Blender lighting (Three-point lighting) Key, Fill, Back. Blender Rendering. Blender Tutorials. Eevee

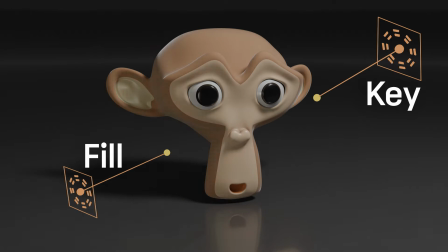블렌더 렌더링 첫 시간입니다. 키라이트, 필라이트, 백라이트 3점 조명을 배우게 됩니다. 오늘 강좌를 위한 블렌더 파일을 제공해 드립니다. 더보기에 다운로드 링크가 있어요.
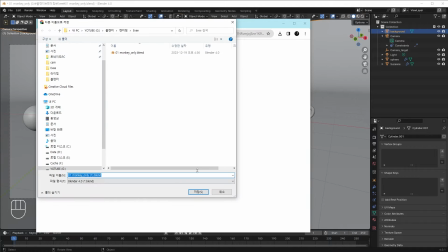첫번째 멍키 파일을 다운받습니다. 파일을 오픈합니다.
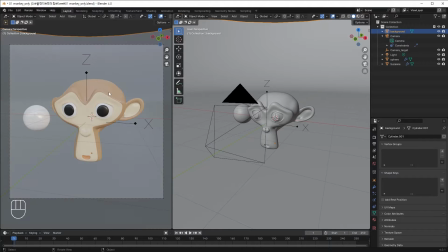왼쪽 뷰포트 쉐이딩을 Material Preview로 바꿔줍니다. 간단한 재질이 적용된 멍키가 보이네요.
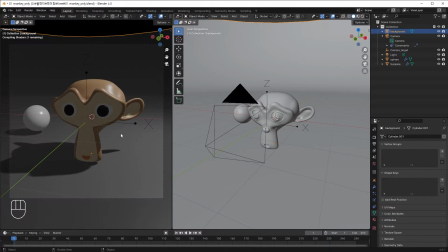렌더 프리뷰로 바꿔볼게요. 라이트와 백그라운드가 보입니다. 우리는 오늘 EV 렌더 엔진을 사용할 건데요. EV는 안티 엘리어싱 프로세스를 사용합니다.
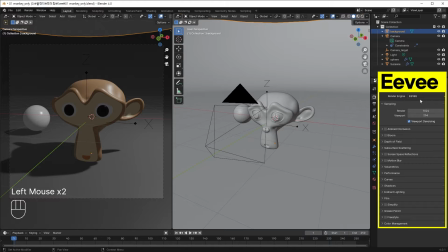EV는 속도가 빠른 실시간 렌더 엔진입니다. 샘플이 많을수록 퀄리티가 높아지는데요. 렌더 품질은 1024, 뷰포트 품질은 256, 뷰포트 디노이징 옵션을 체크해줍니다. 아래쪽에 EV 옵션들은 다음 시간에 알려드릴게요 오늘은
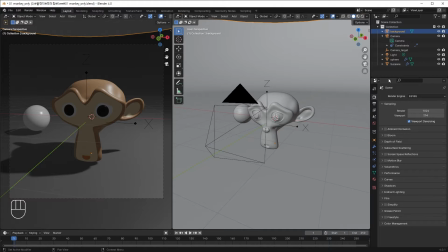3점 조명 위주로 설명할 겁니다 좀 더 살펴보죠 백그라운드,
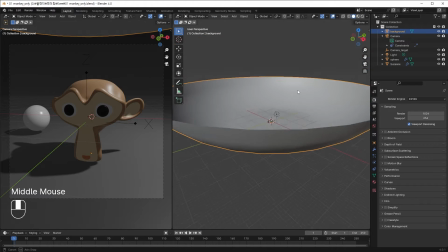줌아웃 해보면 라운드 형태의 바닥 평면이 보입니다 커다란 플라잉 페인트처럼 보이죠?
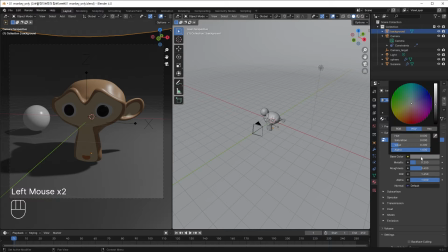렌더링 할 때 부드러운 배경을 만들어줍니다 그레이 재질이 적용되어 있어요 왼쪽에 작은 스페어가 보이는데요 라이트의
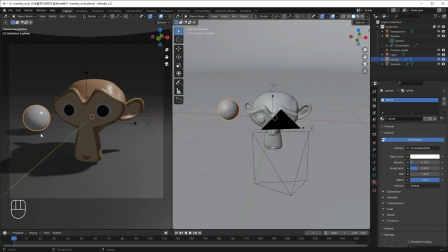밝기와 그림자 방향을 쉽게 확인할 수 있는 보조 오젝트입니다
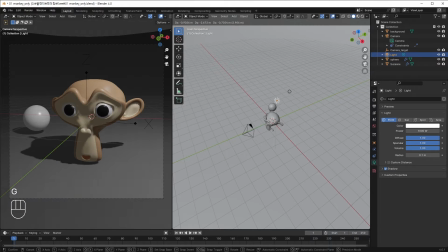라이트의 위치를 움직이면 오브젝트의 밝기와 그림자가 변합니다.
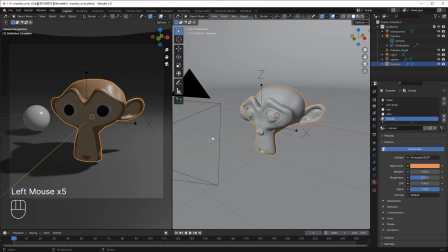멍키는 5가지 머티리얼로 설정되어 있습니다. 카메라도 보이죠?
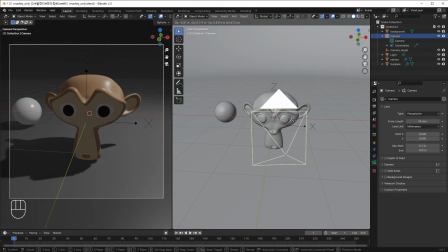움직여 볼게요. 카메라가 타겟에 연결되어 있어서 컨트롤하기 쉽습니다.
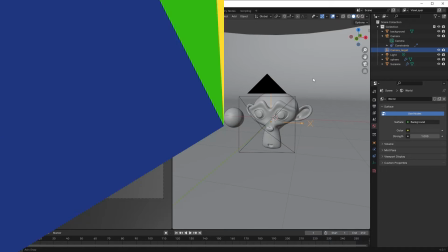카메라 타깃 설정은 지난 강좌를 참고하세요. 블렌더의 라이트를 소개할게요.
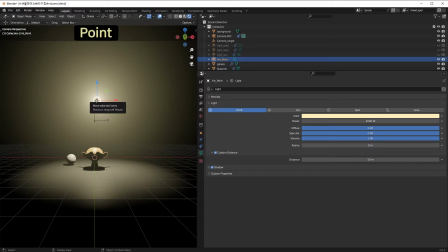기본 라이트는 포인트 라이트입니다. 빛이 시작되는 포인트에서 모든 방향으로 같은 양의 빛을 방출합니다.
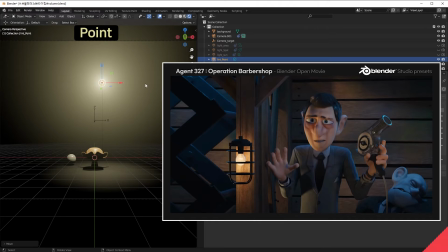예를 들어 백열전구를 생각하시면 돼요. Sunlight, 태양빛인데요.
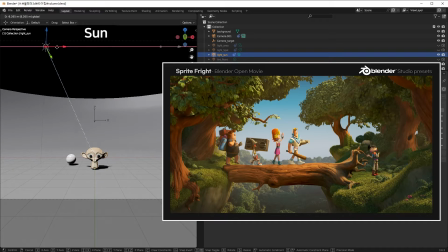파워값을 작은 수치로 설정해도 매우 밝아요. 실외 장면에서 사용을 합니다.
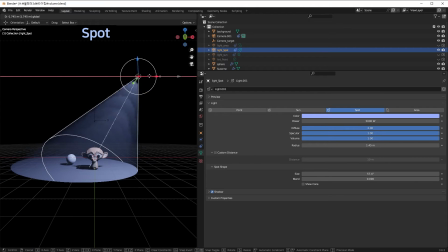Spotlight는 원뿔의 시작점에서 끝쪽으로 원뿔 모양의 광선을 방출합니다.
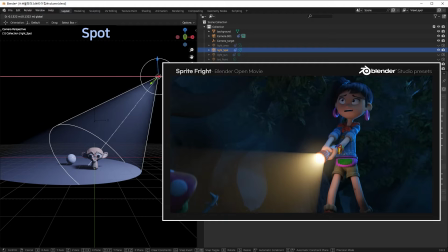손전등이나 자동차 헤드라이트를 생각하시면 돼요. 우리는 에어리어 라이트를 사용할 겁니다.
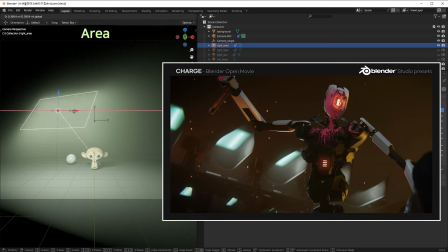에어리어 라이트는 TV 화면, 형광등이나 LED처럼 서페이스 에미터에서 빛을 방출합니다.
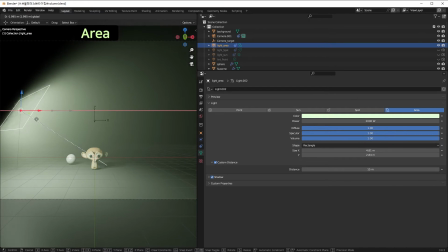그림자 표현이 부드럽고 실내 공간에 많이 사용되는 라이트입니다.
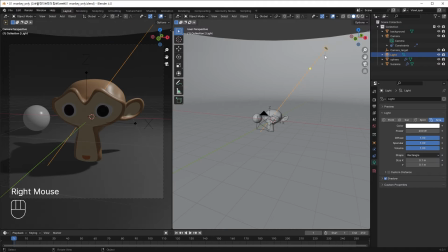블렌더에서 라이트의 방향을 컨트롤하기는 매우 까다롭습니다. 라이트를 좀 더 쉽게 컨트롤하기 위해서는 타겟이 필요한데요.
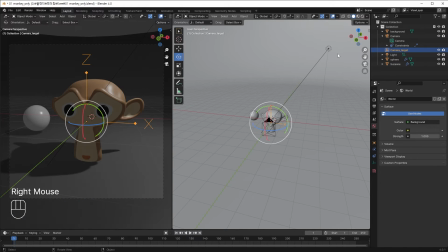카메라의 타겟 설정과 똑같아요. 타겟으로 사용할 MT 오브젝트를 생성합니다. Shift-A, Empty, Arrow 선택 Light를 선택하고 Object Constraint Properties,
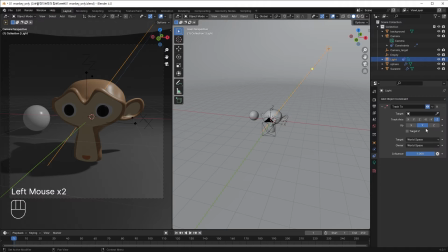Add Object Constraint, Track To, 스포이드로 타겟으로 사용할 MT 오브젝트를 클릭합니다.
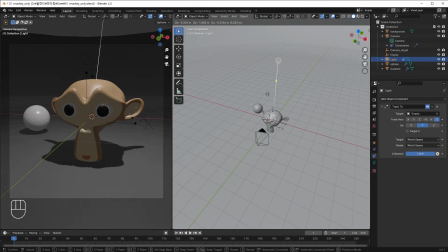Light와 타겟이 연결됐어요. Light 컨트롤이 쉬워졌습니다.
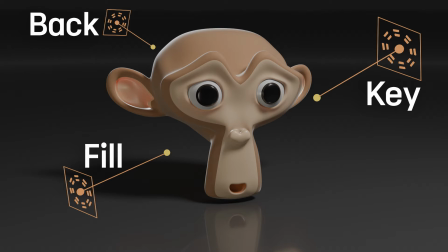오늘의 하이라이트입니다. 3점 조명은 영화, 사진, 3D에서 사용하는 기본 조명 방법입니다.
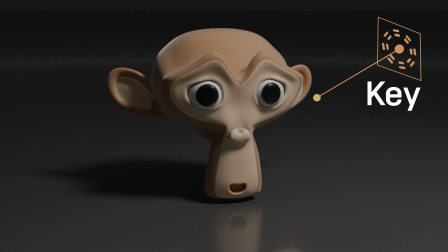키라이트, 주광, 화면 전체의 밝기와 그림자의 방향을 결정합니다. 실내에서는 전등을, 실외에서는 태양이라고 보시면 돼요. 필라이트, 보조광, 키라이트와는 달리 오브젝트의 측면에서 어두운 곳을 비춥니다.
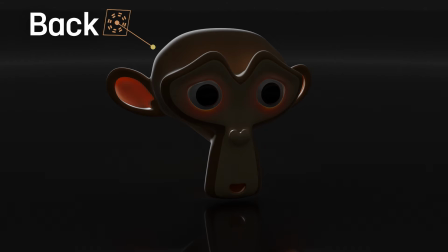명암의 대조를 줄여주는 역할을 해요. 백라이트, 후광 백라이트는 오브젝트의 뒤쪽에서 역광처럼 비춥니다.
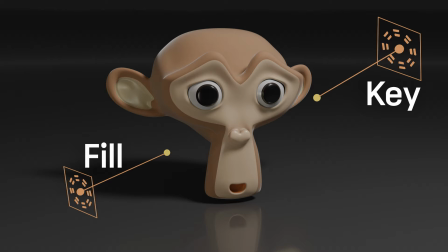오브젝트의 가장자리를 밝게 해서 배경과 분리하는 역할로 윤곽선을 강조합니다. 3점 조명은 평면적인 물체를 좀 더 입체적으로 연출할 수 있어요.
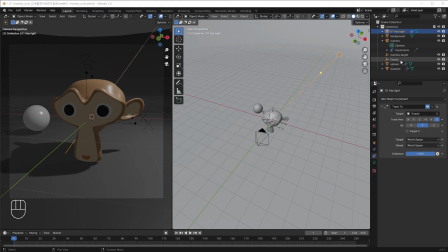이름을 키라이트와 키라이트 타겟으로 바꿔줍니다.
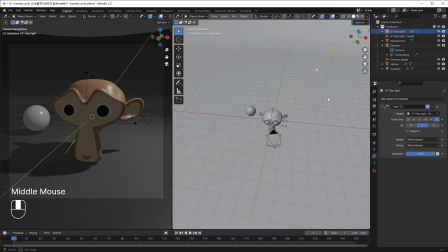키라이트는 가장 밝은 빛으로 화면의 분위기와 그림자를 결정합니다.
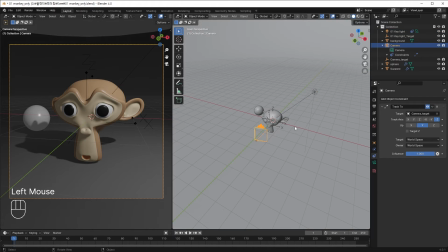키라이트 위치를 원숭이의 우측 상단 정도로 보내줄게요.
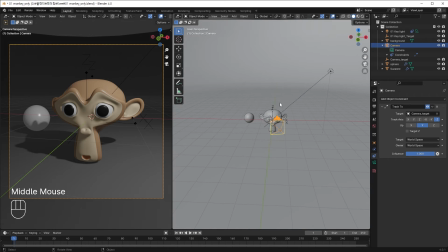우리는 실내 공간 안에 멍키가 있다고 가정합니다. 미리 테스트한 라이트 좌표를 직접 넣을게요. 3점 조명의 모든 좌표는 더보기의 블로그 링커를 참조하세요.
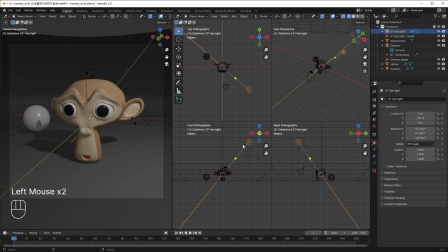카메라 위치와 비슷한 방향의 키라이트를 설정합니다. 그림자의 경계면을 좀 더 부드럽게 할 수 있는데요. 사이즈 XY값을 조절하면 됩니다. 사이즈가 작으면 선명해지고 사이즈가 클수록 부드러워집니다.
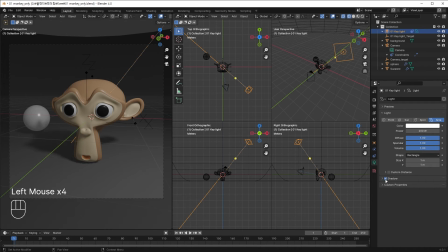모든 라이트는 그림자를 온오프 할 수 있습니다. 키라이트가 완성됐어요. 원숭이를 보시면 왼쪽이 너무 어둡게 보이죠? 필라이트로 가장 어두운 곳에 빛을 채워볼게요.
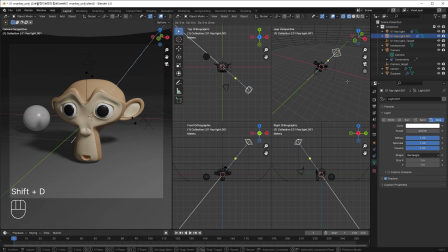키라이트를 선택하고 Shift-D 이름을 필라이트로 수정해줍니다.
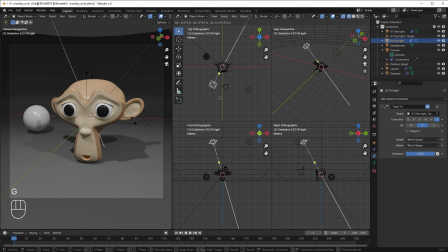Shift-D로 복제하면 오브젝트 컨스트레인 값도 복제돼서 라이트 타겟을 그대로 사용할 수 있어요.
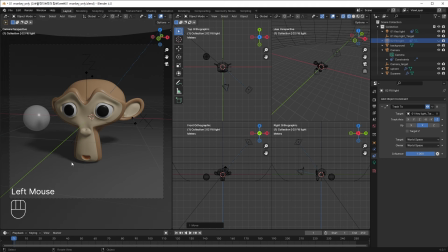필라이트는 보조광이에요. 키라이트와는 달리 오브젝트의 측면에서 가장 어두운 곳을 채워줍니다.
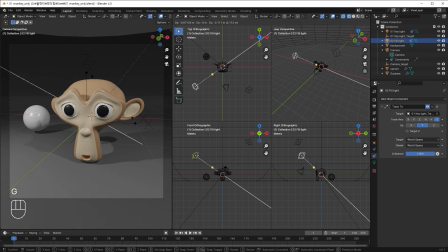명암의 대조를 줄여주는 역할을 합니다. 높이는 약간 아래쪽으로 보내줄게요. 탑뷰에서 보면 키라이트와 필라이트는 90도 이상의 각도로 벌어져 있어요.
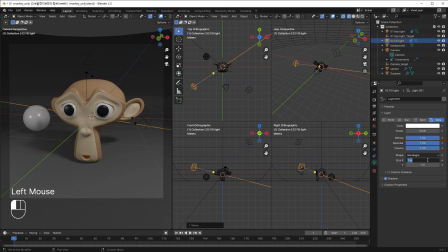밝기를 줄여줄게요. 50W 사이즈는 조금만 더 키워줄게요. 라이트 컬러의 따뜻한 느낌으로 약간 노란색을 추가해 볼게요. 좋습니다. 키라이트의 반대편 정도에서 그림자를 상쇄시킨다고 생각하면 돼요.
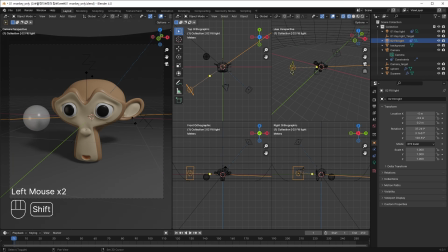필라이트가 완성됐어요. 필라이트를 복제해 Shift-D 백라이트를 추가합니다. 백라이트는 물체의 뒤편이나 위쪽에서 물체를 비칩니다 오브젝트의 가장자리를 밝게 해서 배경과 분리하는
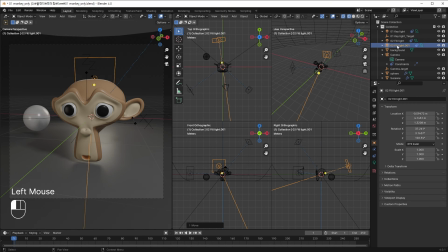역할로 윤곽선을 강조합니다 이름을 백라이트로 바꿔줄게요 라이트 컬러에 블루 컬러를 추가하면 차가운 느낌을 줄 수 있어요 백라이트의 파워는 좀 올려주는 게 좋겠네요 100와트 정도 백라이트로 인해서 바닥면이 밝아지고 역광의 그림자가 생겼어요
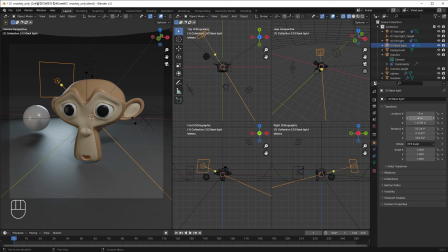좌표를 수정해서 바닥면의 밝기와 그림자 방향도 수정해줍니다 정답은 없으니까요 여러분이 원하는 백라이트 위치를 설정하면 됩니다 탑표에서 볼 때 삼각형 형태로 보이게 되는데요 3점
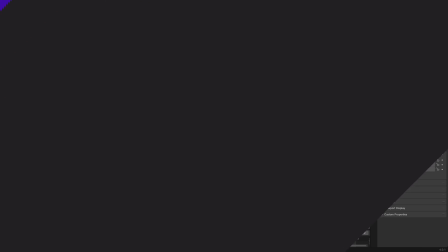조명이 완성됐습니다 여러분 사실 블렌더에는 1개의
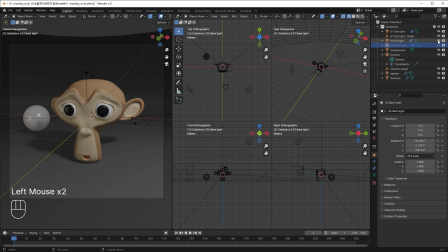라이트가 더 있어요 보여드릴게요 3개의 라이트를 모두 꺼줍니다 라이트를 모두
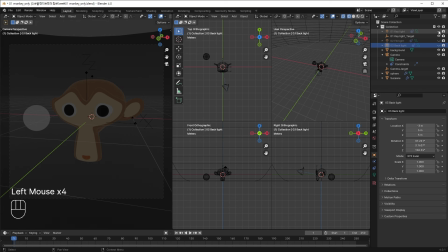끄면 완전한 암흑이 돼서 블랙으로 보여야 하는데요 원숭이 형태가 보이죠? 왜일까요? 실생활에도 완벽한 칠흑같은 어둠을 찾기는 어렵습니다. 한밤중에도 미세한 빛들이 반사돼서 어느정도 형태를 볼 수 있으니까요.
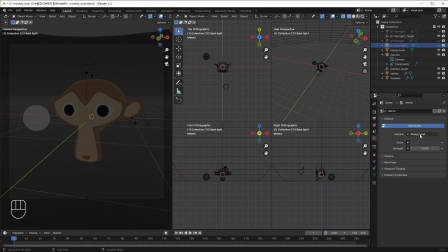주변 환경에 밝기를 세팅하는 곳이 바로 월드 프로퍼티스입니다. 보시면 컬러에 어두운 회색이 세팅되어 있어요. 스트렌스 값이 밝기입니다. 0으로 설정하면 진짜 블랙이 되는데요.
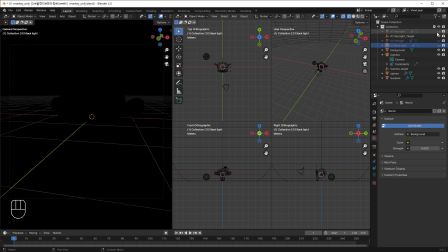우리가 세팅한 3점 조명을 모두 활성화시킨다고 해도 어둡습니다
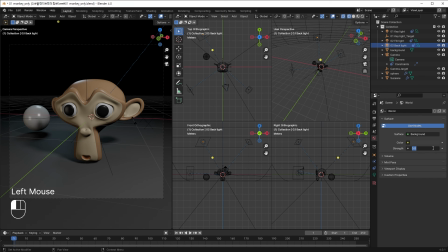스트랜스 값을 저는 디폴트 값 1로 설정할게요
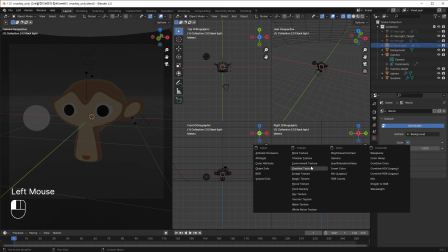월드 프로퍼티스가 중요한 진짜 이유는 hdri 환경매 설정
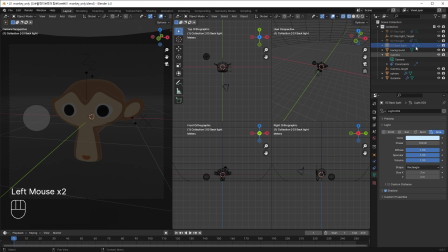때문입니다 다음 시간에 설명드릴게요 이제 하나씩 켜볼게요 키라이트
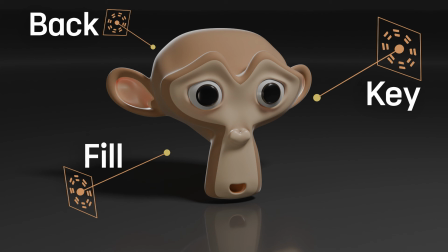필라이트 뺑 라이트 3점 조명이 완성됐어요
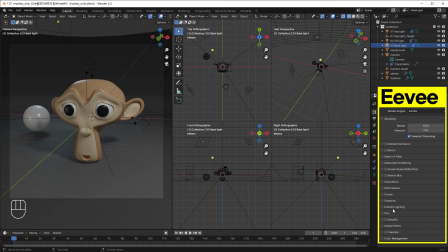다음 시간에는 퀄리티 높은 ev 샘플링을 소개합니다 구독과
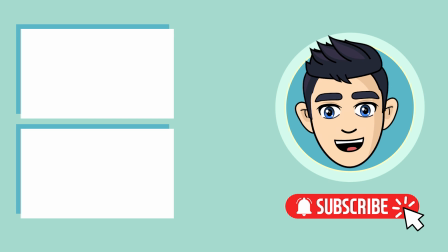좋아요 알람설정을 부탁드립니다 감사합니다 CG 빠삐였습니다